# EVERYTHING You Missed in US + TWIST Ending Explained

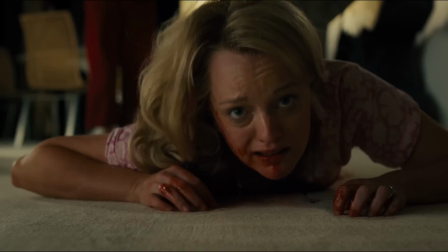Jordan Peele's follow-up to his masterly debut Get Out is a terrifying plunge into the double depths of humanity,
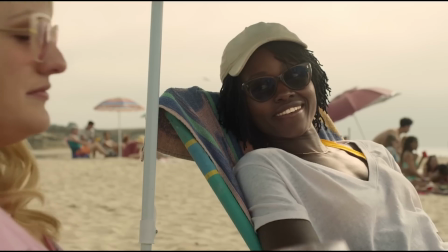and hidden in the movie's opening scenes and throughout the film are a stack of clues that cleverly reveal its dramatic twist ending.
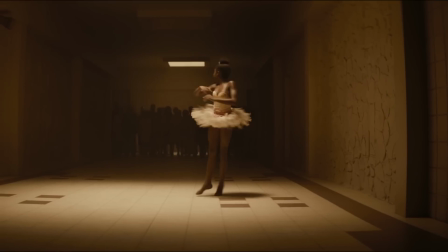Yippee-ki-yay, movie lovers, I'm Jan and today I'm really excited to peel back and break down for you the many layers of the horrifying and thrilling film Us.
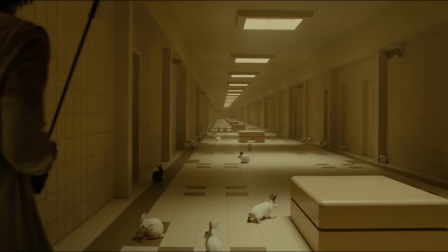We've got tons of easter eggs you may have missed and hidden secrets to examine. And there will, of course, be spoilers, so take care if you haven't seen it yet.
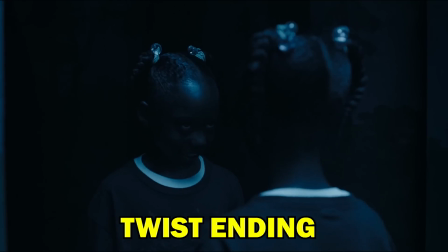Let's quickly review what happened at the end of Us so we understand exactly how all the clues in the movie foreshadow and explain the final twist.
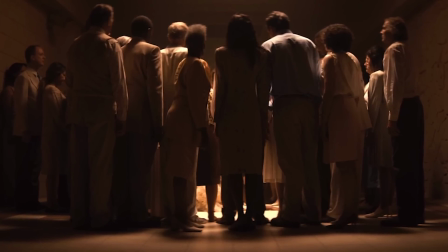The Tethered were originally created as part of an experiment to control their above-ground counterparts.
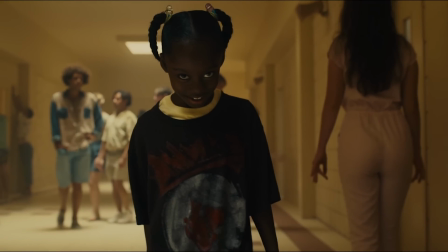When that failed, the Doubles were abandoned in their underground world of tunnels.
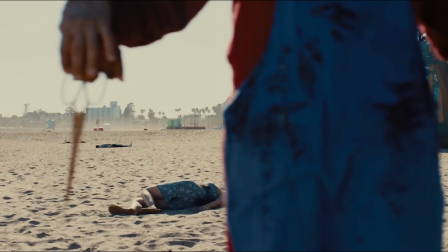But Red, Adelaide's Double, helps the Tethered rise up against the above-ground people, killing many of them and forming a human chain across the land.
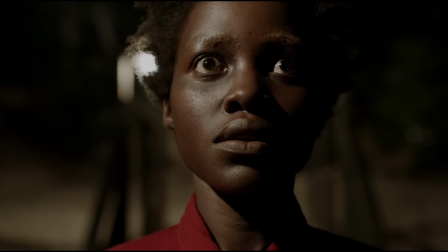However, the twist we discover is that the Tethered's leader, Red, is actually the original Adelaide.
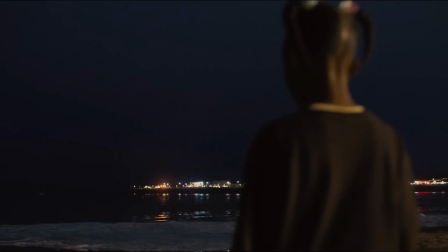In the 1980s fairground scene, young Adelaide encountered her double in a hall of mirrors.
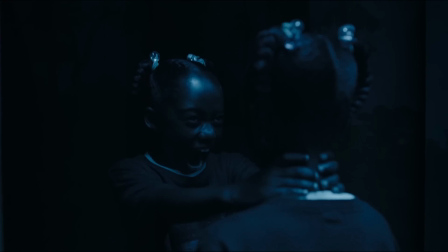Adelaide's double overpowered her and took Adelaide's place with her parents above ground.
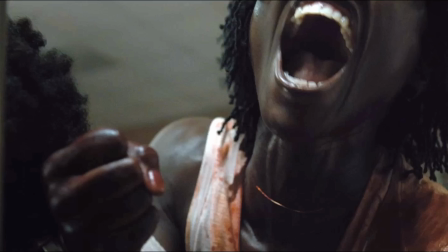In the final showdown, present-day Adelaide kills Red, burying the truth about who she really is underground forever.
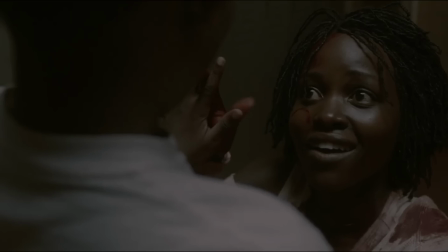Or at least that's what she thinks, because her son Jason was also in the basement when Red revealed that Adelaide was originally
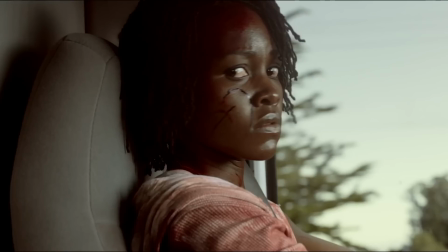one of the Tethered and it seems like he may have overheard her secret,
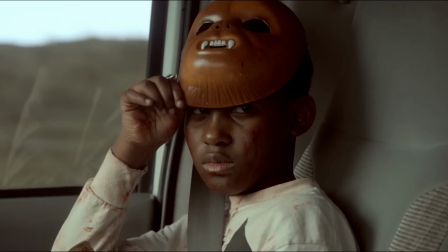which is why he gives her a sort of strange look and pulls down his mask as they drive off in the final scene.
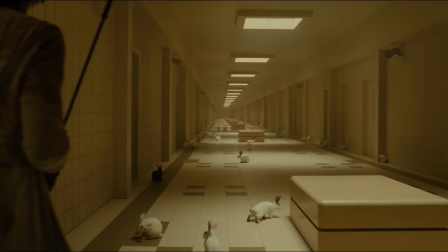So now we've got the ending covered, let's jump back to the movie's opening scenes where Jordan Peele laid clues for everything in the ending and the twist.
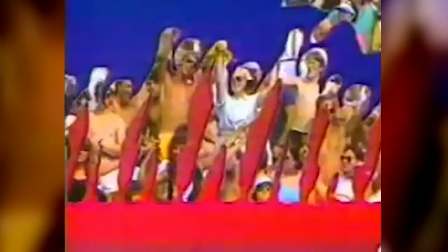The movie starts with young Adelaide watching a Hands Across America commercial which is full of imagery and themes we'll see repeated during the film.
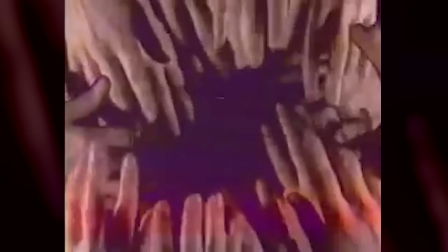The idea of doubles and twins is immediately brought up with the mention of 6 million people and 12 million eyes, the Twin Towers,
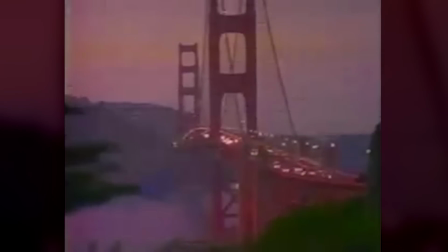the repeated letter Gs of the Golden Gate Bridge, and the words from sea to shining sea accompanying an image of a lighthouse which appears twice,
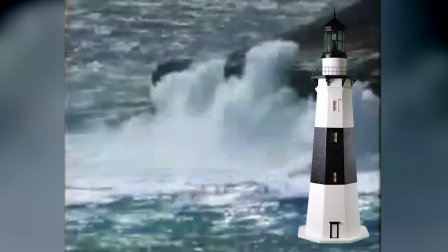once on the left of the screen and then immediately flipped with a mirror image to the right.
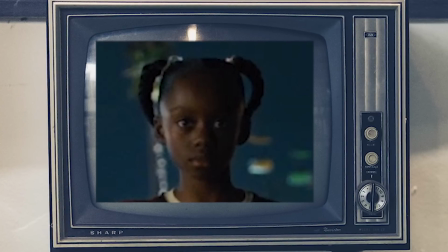And to cap it all, after the promo ends we see a copy of Young Adelaide reflected in the TV screen, sitting next to a white rabbit toy.
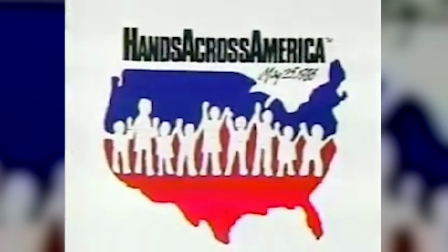Now, that's intriguing because the adverse is a huge clue to the real identity of the tethered's leader.
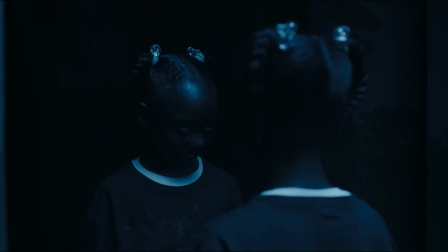When young Adelaide is switched with her tethered counterpart,
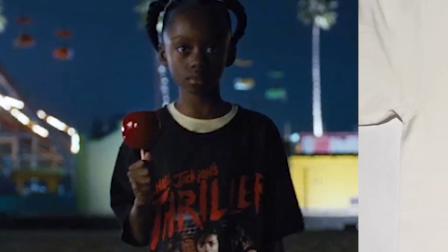her tethered double steals her Michael Jackson Thriller t-shirt and leaves her with only her Hands Across America t-shirt.
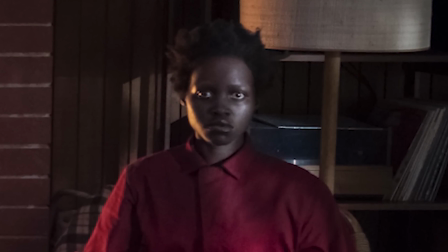Over the years she spent growing up underground, Adelaide, who we now call Red, found inspiration in memories from her previous life above ground.
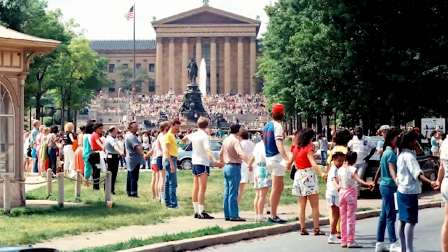Her memory of the 1986 Hands Across America charity event during which millions of Americans formed a
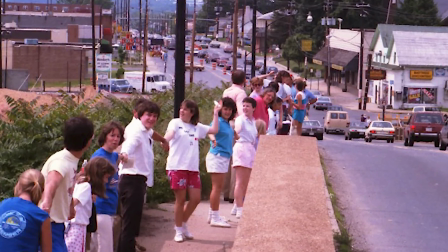human chain across parts of the country to raise money for the homeless is something that's been seared into her brain.
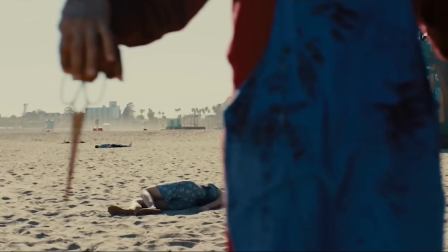And so, Red takes inspiration from that to organise an act of rebellion where the Tethered send a bloody message by rising up,
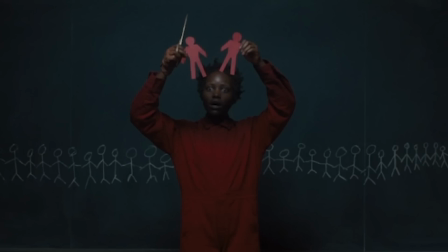killing their above-ground counterparts and recreating that human chain from hands across America.
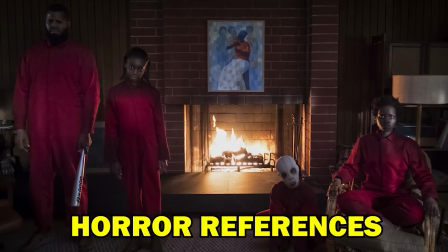The clothes worn by the Tethered give their group the feeling of a cult or escaped prisoners, which in a way they are.
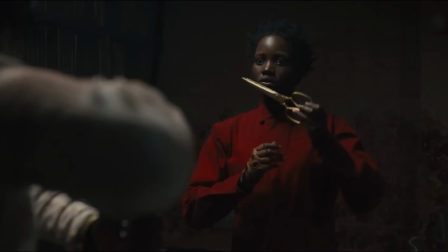And Red, who designed these outfits, took inspiration from several classic horror and cultural icons from the time prior to 1986 when she was still above ground.
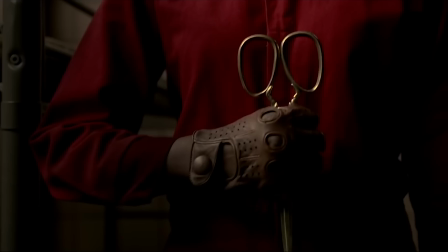The red work-wear jumpsuits and the single gloves worn by the doppelgangers are a nod to Michael
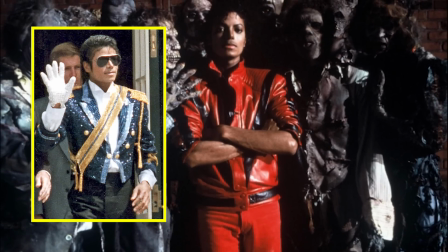Jackson's thriller video as well as his custom of donning a glove on just one hand.
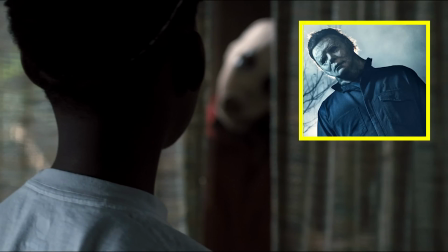Their outfits also evoke Michael Myers' overalls in the Halloween movies, and likewise,
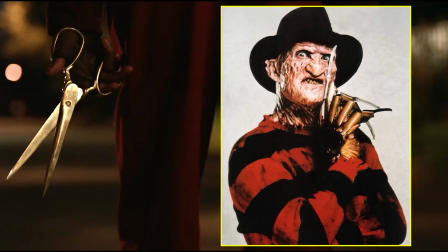their gloves are a shout-out to Freddy Krueger's look in the Nightmare on Elm Street series, a VHS tape of which you can see by the TV set at the start of Peele's film,
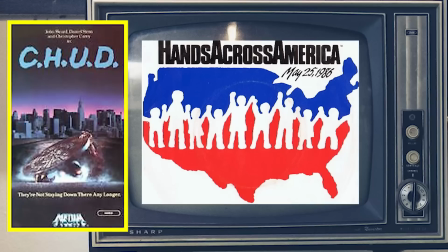which is doubly fitting as it's one of the director's favourite horrors. Another of those VHS tapes by the TV is the mid-80s horror film Chud,
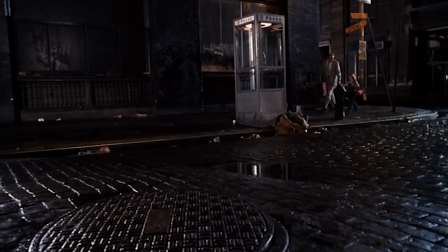which hints nicely at how Us will end because, as well as featuring monsters living beneath the streets who eventually emerge above ground,
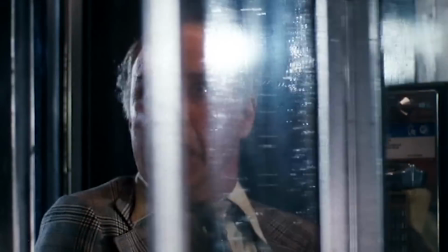Chud also includes a government cover-up and, interestingly for Peel's movie, People Who Go Missing.